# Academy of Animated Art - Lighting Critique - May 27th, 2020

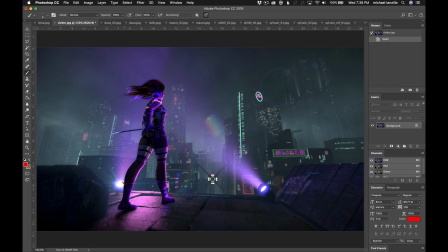(3:43)
The other note that Francesco gave, which is great, is just making sure that this lines up underneath this and then there's a little bit of a brighter central cord because it's essentially a reflection of that um i think you can go darker on the back of her neck here this is still feeling a little bit glowy and it's a little bit saturated in some places so i would pull
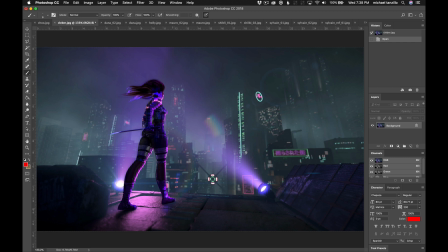(4:00)
that back a little bit but you're coming along really really nicely on this i think this is looking really well and um you should be happy with the progress that you're making and the other thing would be if you could just any chance you can get to create a little more separation in this background
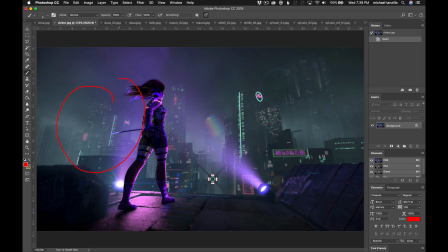(4:15)
would be helpful. Anything between these buildings over here on the screen left side, just to create a little bit more stepping back in space would be great.
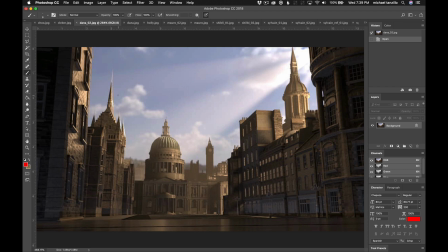(4:24)
But this is looking really, really nice overall. So Dana, okay. So we've got two submissions from you.
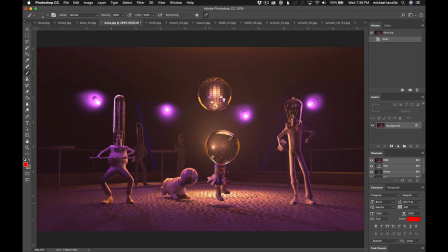(4:30)
We'll start with this one. Looking really great. We're getting still some hard shadows in here. Maybe soften those up a little bit. These lights are looking pretty good. This one looks good. I like that central core.
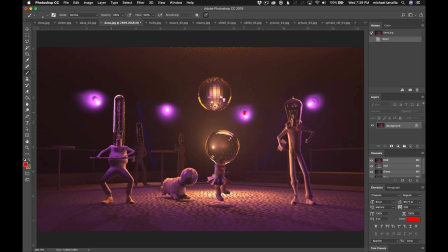(4:43)
these um i almost want to pull the bright spot back closer to the base of the light it feels a little strange that they're at the tip because usually the filament's closer to the base of the light um like that you're getting some magentas here on these characters would like to see a little bit of rim back here maybe here and here on them just like a little touch watch
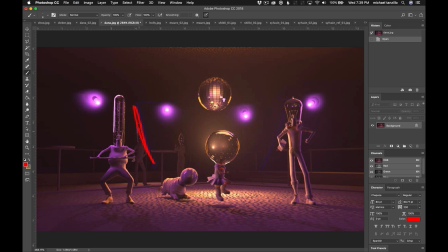(5:03)
out we're still getting some blue lines back there i'm not quite sure what those are coming from but just be aware of that. And the final major note that I would like to give you is just looking at this, like the concentration of these shapes is a little bit too much. Like there's more of these reflected shapes than there are shapes up here.
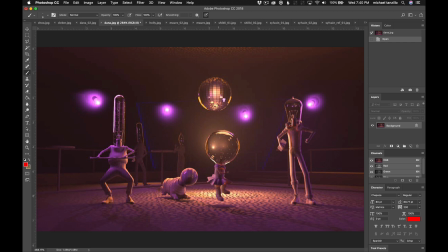(5:22)
Like there would be kind of a one-to-one ratio. But the one thing you really want to do is scale them up as we're going out this way. So as the distance, like the distance between here and here is pretty short, so that the shape would be smaller,
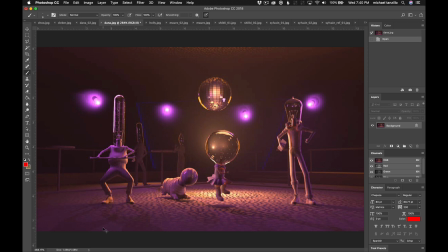(5:36)
but the distance between like this one and all the way out here would be bigger so that the scale of the reflection would get a little bit bigger as well. So just scale that up a little bit and then decrease the just like total number of squares there are because this is just a lot compared to what we're seeing on the sphere itself,
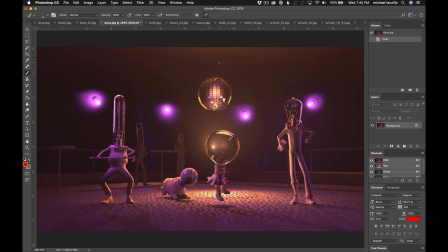(5:54)
on the disco ball itself. But yeah, I think overall that's looking great. The only other thing too, and this is kind of similar to what we were talking about with uh clever shot but um we're looking directly in these lights there's
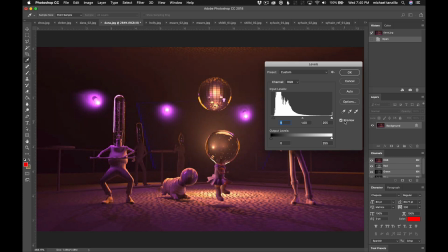(6:06)
some haze i would almost want to see just like a touch more darkness in some of the dark values um let's see what will
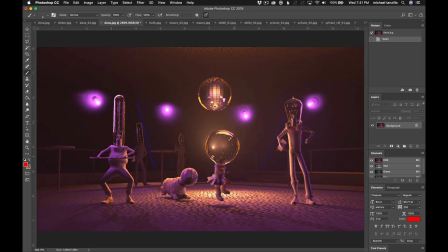(6:13)
happen if we push that up that's a little too much but um just a little bit of darkness in the dark values to kind of help balance this out i think would work
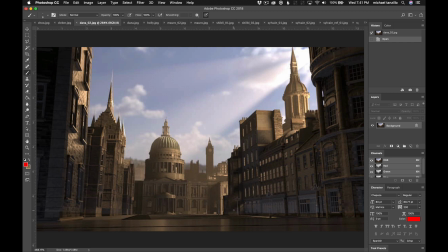(6:20)
really well um okay and then oh and then your city okay looking good you're off to a good start like technically you're you're doing some some good stuff um there are a few issues like one is this back plate so it's just super out of focus back
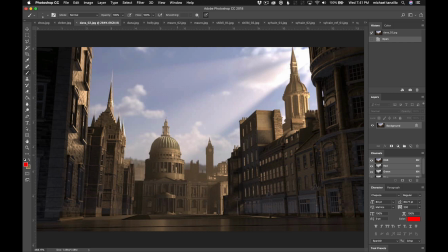(6:36)
there and that's not really what we want uh when we're dealing with large scale environment lighting because usually it's like macro photography that gets pretty heavy depth of field uh and the larger the space is the less you're going to see so you'd almost see like zero depth of field on the depth of field blur on this everything would pretty much be crisp
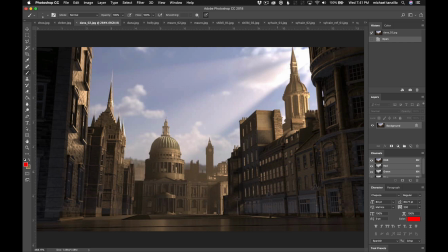(6:53)
so make sure you're not having too many issues with that this sunlight could be sunnier on the the set it's also like we're getting into this is just kind of flat in there by this big bend type clock and some of these areas back there but like overall you're getting some shaping that's
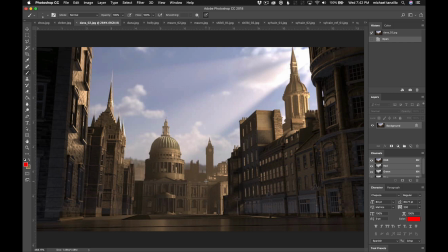(7:12)
really cool but the two things I would really really have you work on are figuring out dive down a little deeper into the mood that you want to create um figure out if like like so we're looking down the street um we've got this federal looking building here like did you just get
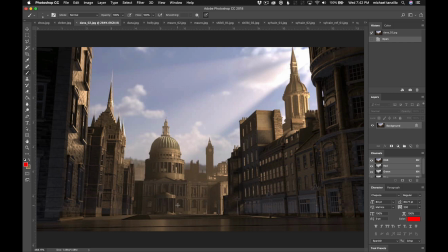(7:31)
elected to office are you very excited is that a happy place that you want to go to or is it uh are you being charged with a crime that you're not guilty of and you're being taken to court on some trumped up charges you know what i mean like let's i'm not i'm feeling pretty neutral about this that It just feels like a time of day. You know what I mean?